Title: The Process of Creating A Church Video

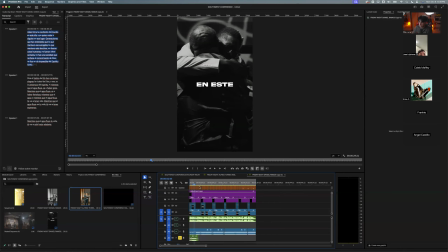[32:58]
But that's pretty much my process on what I did for this sermon clip reel.
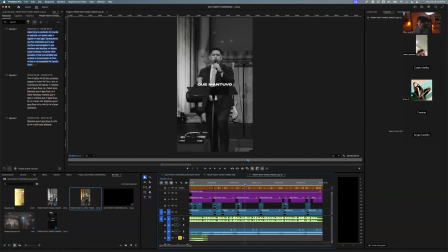[33:05]
And then another thing too is also if you have a stagnant clip where it's not moving at all and it's just a still clip of just a tripod shot, sometimes that could get boring. You could add some practical stuff like a zoom in, like I did.
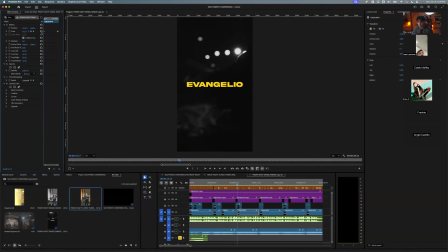[33:20]
And I don't know if you guys know how to do that on Premiere, but it's just by adding two keyframes here.
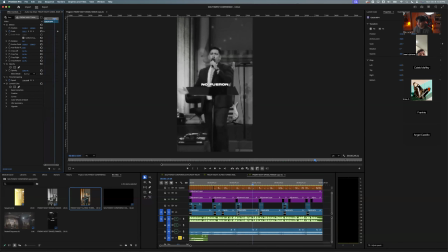[33:25]
It's just a zoom in right there, just simple as that. He's zooming in here, makes the video more interesting, not as static. So things like that you could add. They're simple, but will just improve your video just by a tiny bit, right?
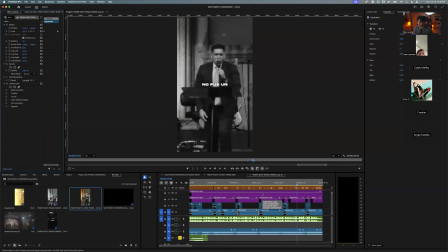[33:42]
And 1% better every time, and then you have a really really good video.
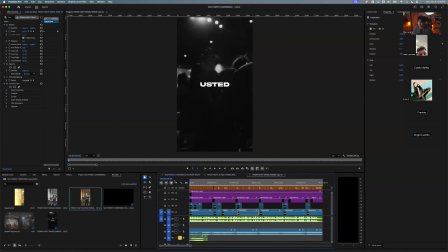[33:47]
Right? So that's pretty much what I have for this one. Do you guys have any questions before I move on to the recap? How you guys feeling about this one? Do you guys feel like you guys can make something like this? Type of one in the chat if you guys think you can make something like this, or two if you feel like you can't.
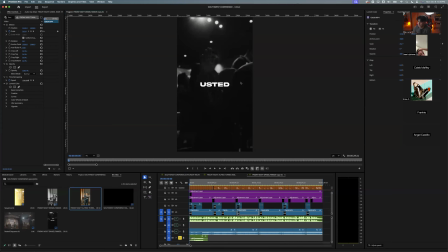[34:07]
Jose, I'm ready to cook up. Caleb, no, Caleb, you can, not you. Frankie, all right. Anybody else? 2. Uh-oh. Erica, don't worry, we're gonna get you there. Tim, nope.
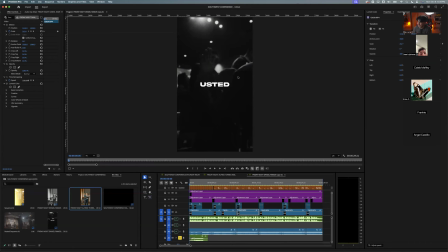[34:24]
1. Let your yes be a yes, your no be a no, Tim. All right, Erica, no worries.
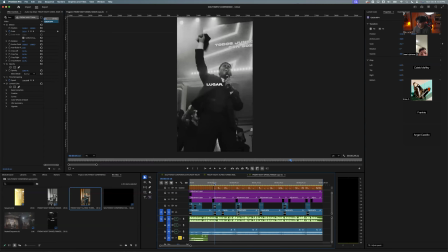[34:30]
Come on. Yeah, Erica, that's why we're learning right here. All right, so start simple. Right? Obviously, if it's your first time doing this stuff, obviously you don't want to jump into something this is complex for now.
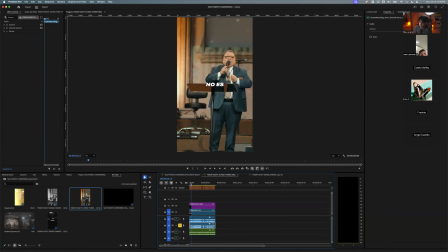[34:46]
You could just stick to this and learn the basics. just learn the basics. Basics would be just your captions and the sermon clip, and maybe even a zoom in, which is you turn your keyframe here, make another keyframe right here, and then you can start with something just as simple as this.
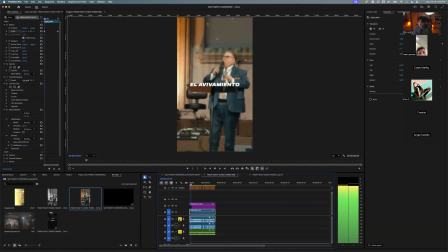[35:02] Estoy aquí para decirle en esta noche que el Right, it's a little zoom in.
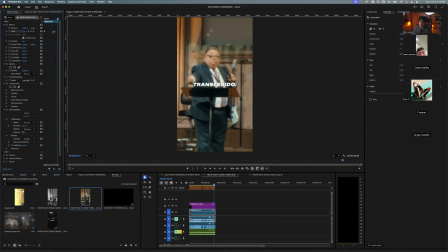[35:08]
If you guys see, it's kind of, and then the cool thing about keyframes is you can make the zoom in faster or slower. So you can make it like really fast like this, kind of a zoom in. So there's there's the basics.
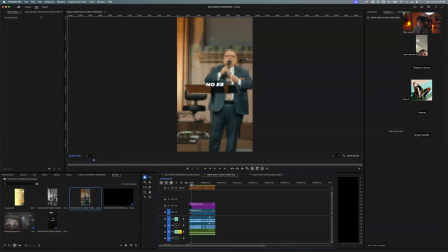[35:26]
I recommend if you're just starting, start with something simple like this, just a sermon clip, um, captions, maybe do highlight some words here to make it pop. Maybe he says something that's key. You do that, and now you have a word.
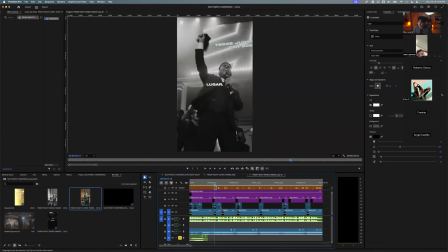[35:42]
So there's different things where you can make sermon clips pop out. All right. So, but that's pretty much it. My kind of process for this and how I do it. Let's see. Jose says a cool thing to know is Captions app is helpful for mobile caption for.
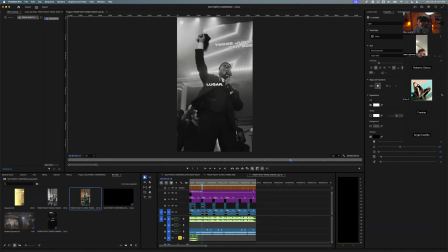[35:57]
Yep. Captions is also really good. I've used it. I think they have like a AI thing now where they could edit your videos, but obviously I don't approve of that. You have to do it yourself, right? Um, but yeah, AI captions could be a good tool as well if you want to do something real quick.
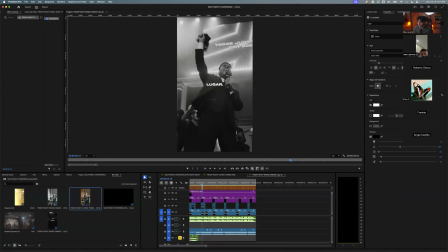[36:13]
Get a hang, start off with that, and then move up to Premiere or DaVinci, things like that.
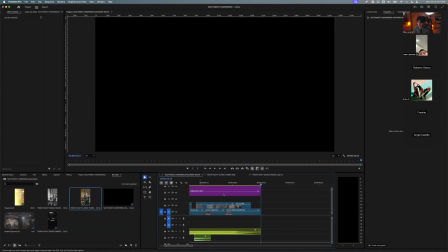[36:20]
But all right, let's move on to the next video, which is a recap as well. This video I was able to finish within an hour shooting, maybe an hour and a half.
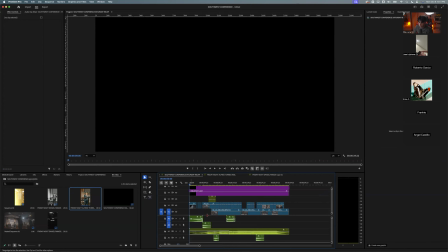[36:32]
And this is more of like a simple recap, but you guys will see. I'll just play it for you guys, and um, you guys could see what I did. Put it full screen.
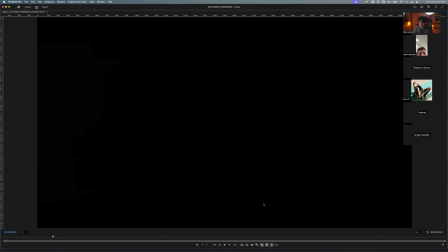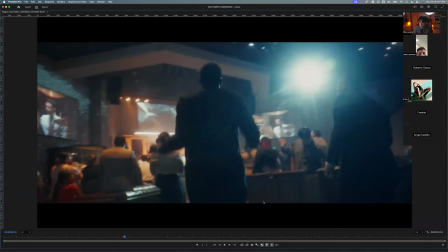[36:53] Y escuche bien, no te metas con mi familia, diablo mentiroso,
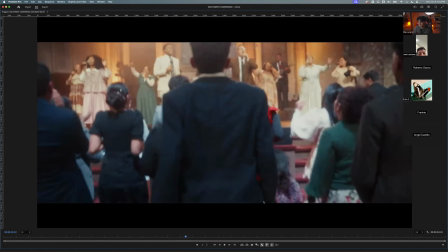[36:57] porque voy a pelear hasta que me quede la última gota de sangre en mi vida.
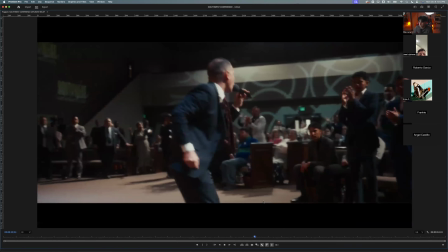[37:03] Las aves de rapiña, de depresión, están tratando de detener a nuestros jóvenes.
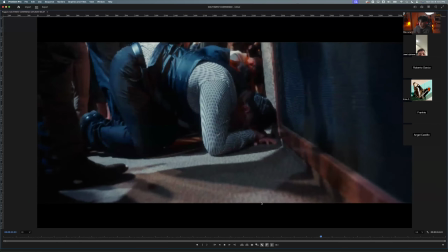[37:07] Yo voy a pelear, yo voy a... ¿Habrá alguna madre que todavía esté orando por sus hijos pródigos?
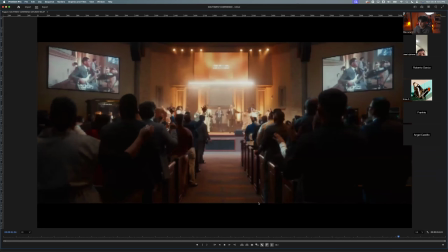[37:13] Pues comience a creerle a Dios, y comience a hablarle a Dios, y comience a pelear.
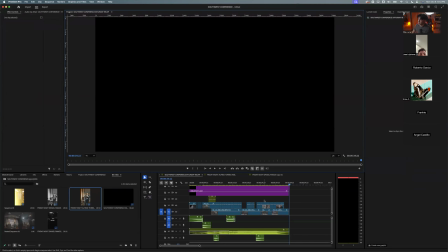[37:22]
So, pretty like simple recap. Wasn't like anything crazy. But just to kind of recap of what the preacher, what the service was about. Recaps are really good videos just to share on social media so people can live the experience again of that conference, that service.
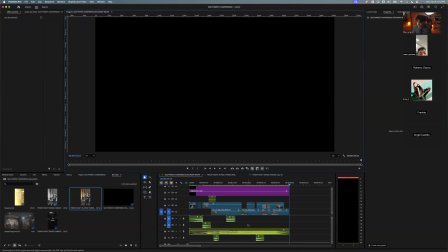[37:40]
So I'm gonna break down what I did here again. So the process is almost the same. You always want to find the song. You always want to find a song before you start the video. And for this video, I was kind of like in a creative slump. I was like, man, what should I do?
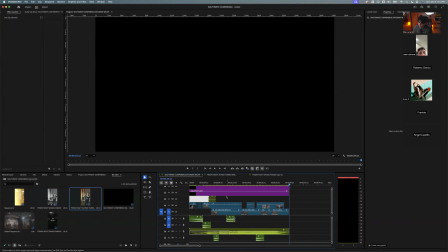[37:56]
I feel like there's a lot of the same stuff out there. And sometimes you'll be like that. And sometimes you got to just try random things. Like sometimes I'll try random things on videos to see what hits, what sticks, what's not good, what just doesn't, right?
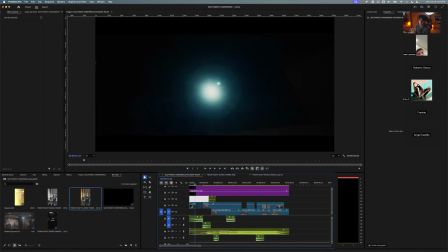[38:10]
And I wanted to start this video very dramatic. Like I wanted to yeah, just to have a dramatic beginning. And what else? There's a light beaming what's heaven. I don't know, God, an angel. I don't know, kind of over dramatic, but something very dramatic. It's a light.
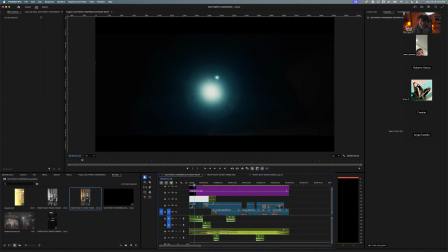[38:28]
All I did for this shot was I pointed my camera at the light, like one of the lights in the church, took it out of focus, and that was it. To kind of give like almost like a sunlight flare, kind of dramatic effect.
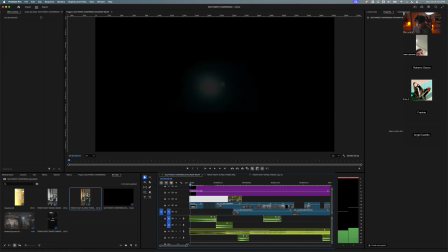[38:44]
And also, I wanted to start very dramatic. So I found my song. I found a dramatic song. So any questions? Genius. Um, so I want to start something dramatic. So it's always important before you start a video, how do you want the vibe? What emotions do you want to convey with your video?
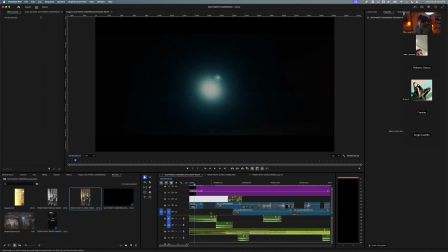[39:04]
Do you want it to be happy, exciting, joyful, people jumping? Do you want it more dramatic like I did for this one? Do you want it to be more in the middle? Do you want it to be a change up? Because you could do happy, joyful beginning and then very slow, dramatic end, right?
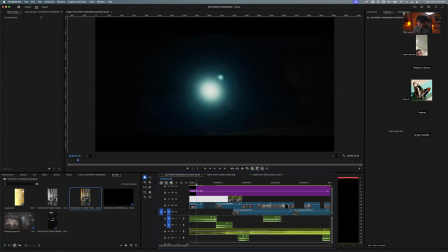[39:19]
So what I did was I found my song and I found a clip that could convey what I wanted to do, something dramatic. Right. So there's two things I want to point out here. So I started the video dramatically with this clip.
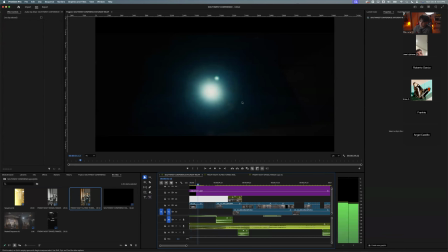[39:36]
I faded in with black just to kind of let the light fade in, create more of a dramatic effect. There's something that also that I added, if you guys notice. I added
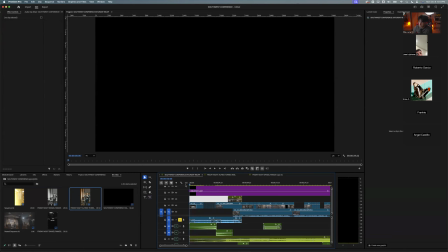[39:49]
raw audio of the preacher, people, saying amen, moment,
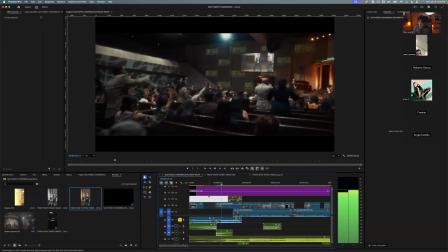[39:58]
right? So I added that in the video.
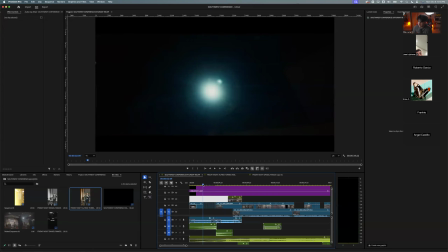[40:04]
So to establish that, okay, this is a church video. This is kind of, you already get the vibe, preacher, and that establishes a feeling already, preaching, power, preachers going in, the audience, the people that are there, the congregation is, excited to hear the word of God.
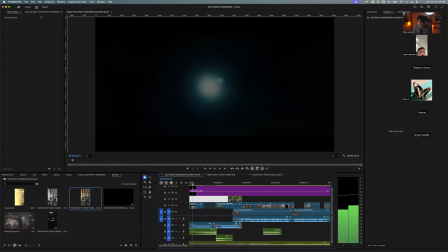[40:23]
So it already creates some sort of emotion. So I added this just real quick. So there's multiple things that are making this video work and conveying emotion already in the first 2 seconds. So we have the song,
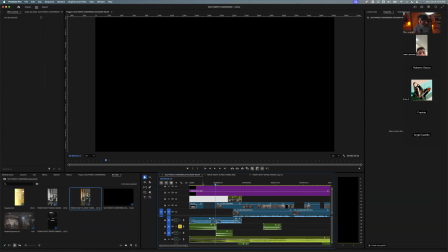[40:45]
and also another thing is sound effects. Sound effects are key, even if it's a one or two for the beginning, just a little bit, just to add a little bit more to your video, just to elevate it just a little bit more, right? It helps it come alive. So this is the first 4 seconds.
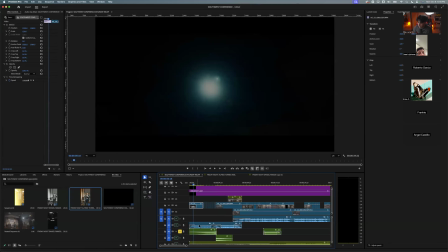[41:03]
There's a lot going on. There is obviously the fade in. There is the people, the preacher background. There is the sound effects, which is a riser, right?